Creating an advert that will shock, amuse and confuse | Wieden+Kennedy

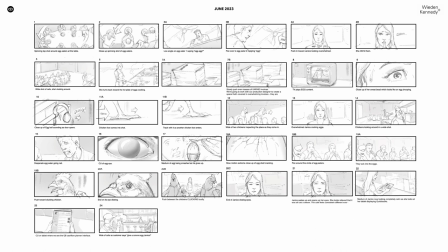(8:05)
But for example, in the beginning, there was this starting point where Ian was thinking of having this super big table, like communal table where all the customers were having X. And we thought it was fun, but then like, ooh, maybe it's too much, like too much confusion. But we thought the turning of the camera on top of the customers was a really cool thing to keep. So that was a bit of like the rationale on the storyboards. Yeah, and all the process was amazing. We had an amazing production designer, Marucha.
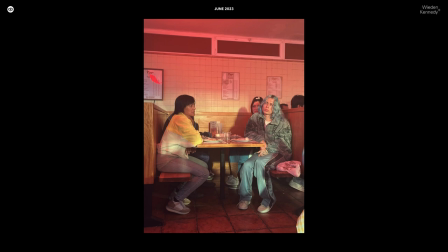(8:46)
She really made this kind of chiringuito, like a diner in Spain, super weird place. She made it really detailed, like the nightmare she really brought to life, the words eggs in every bit of it like change the tiles and it was kind of a weird experience to be inside that set like with the casting they're so diverse and the features were so big and the wardrobe was
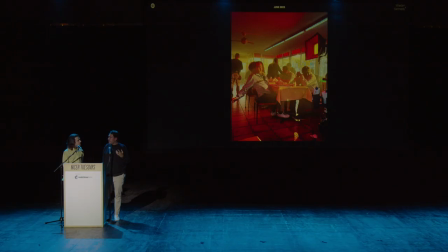(9:09)
making this place quite nightmarish to be honest like was quite theatrical even before the lenses was kind of weird situation to be there it's definitely not the place you want to stop with your family on holidays to have a coffee,
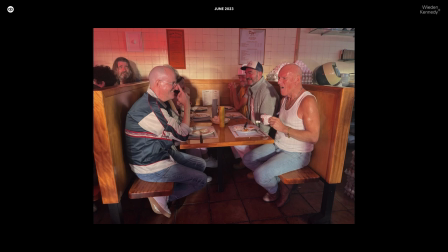(9:25)
for sure. And this was also very rational. Like if you see these two guys, they are the guys from the opening scene. Many of these decisions, we were taking it with the rationale of creating this tension, like adding this tension to the nightmare and making it more believable and showing the suffering of these entrepreneurs in their day-to-day. and then as a contrast,
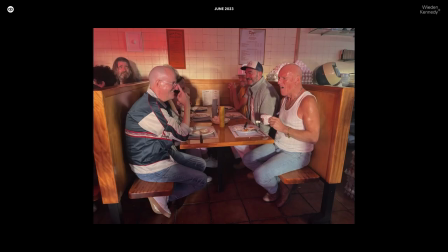(9:53)
like showing a solution with the QuickBooks solution. Yeah, the important bits also was like the same set we dressed twice because we dressed the set for the Nightmare Beat and then there was the real life when she's just chilled. It was very subtle differences that really make it like different. And then the chickens.
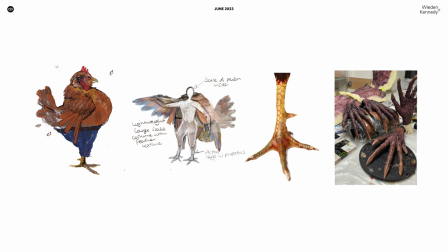(10:15)
Yeah, it's a big part of this and there were like a lot of decisions Amina, our amazing costume designer,
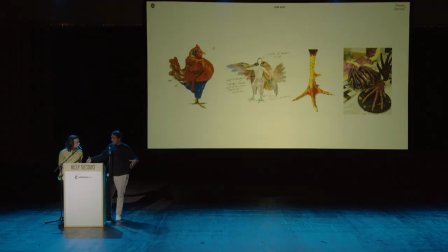(10:23)
she made these really bulky costumes with real feathers, and we had people inside these costumes just walking like chickens, and the prosthetic legs were amazing, referencing dinosaurs. Apparently, dinosaurs and chickens, they're related. I don't know. I don't know.
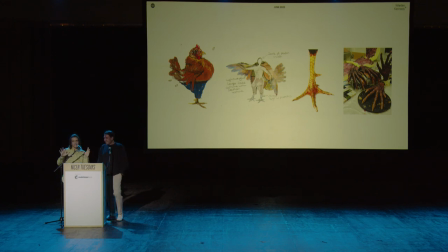(10:44)
The thing I know, there was a big discussion with this chicken wearing trousers or not, and at the end,
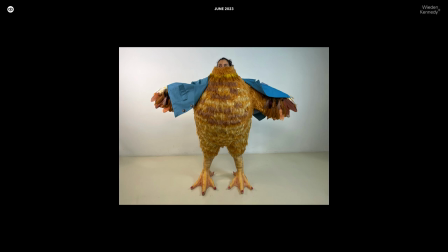(10:54)
it was no trousers, but yes to the jacket, that we thought it was really playful with the chicken wings, and I don't know, also adding a bit more confusion to the story.
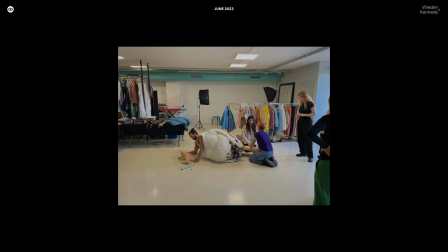(11:07)
Well, a lot of craft you can see, just feather by feather, filling these costumes. and there is a reason they're headless.
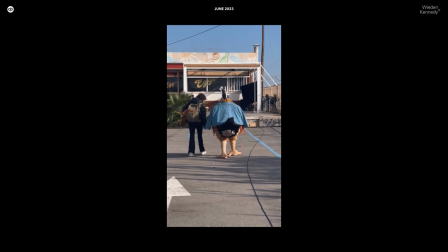(11:16)
It's kind of a surreal scene to be there. Well, we had these people with tennis balls attached to them so they could capture the light and the diffusion. I don't know, very technical, but we wanted to do the heads in post-production because we thought the acting,
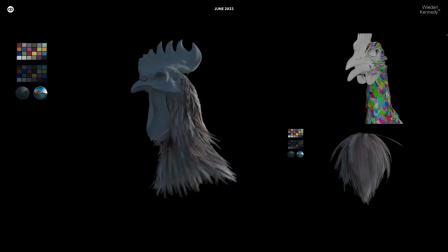(11:31)
the best way to make it believable and bring it to life was through post-production.
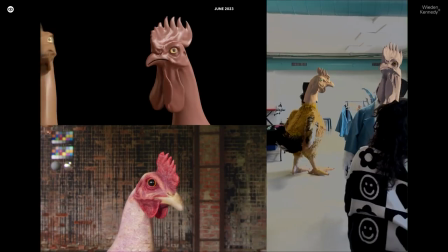(11:38)
Time-based arts, amazing job again. the texture, the model, they did everything for the chickens.
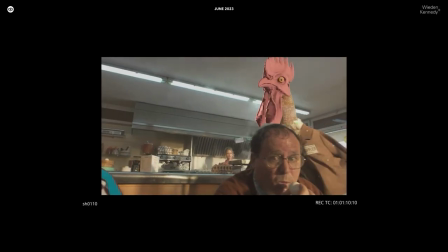(11:44)
And then you can see already with our actors how it comes alive. It's insane.
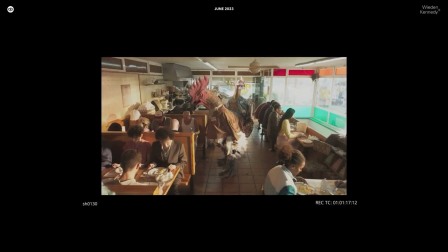(11:50)
Yeah. Yeah. These are our main characters. And this is kind of a previews we have after our first offline when it started working.
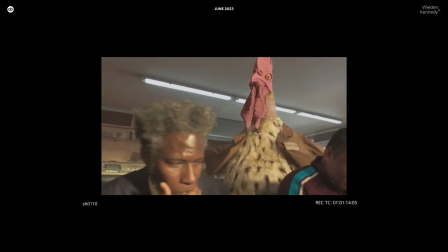(11:58)
And you see the render is not there, but you can, you know, tweak and see some changes. To be honest, we didn't change much. They did an amazing job. Cool.
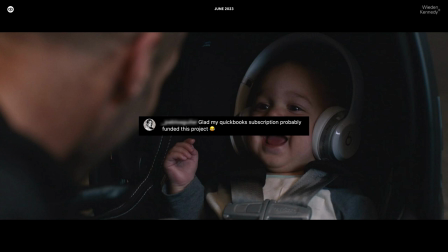(12:07)
And after doing a campaign like this, you expect making some noise in the internet and getting good reactions.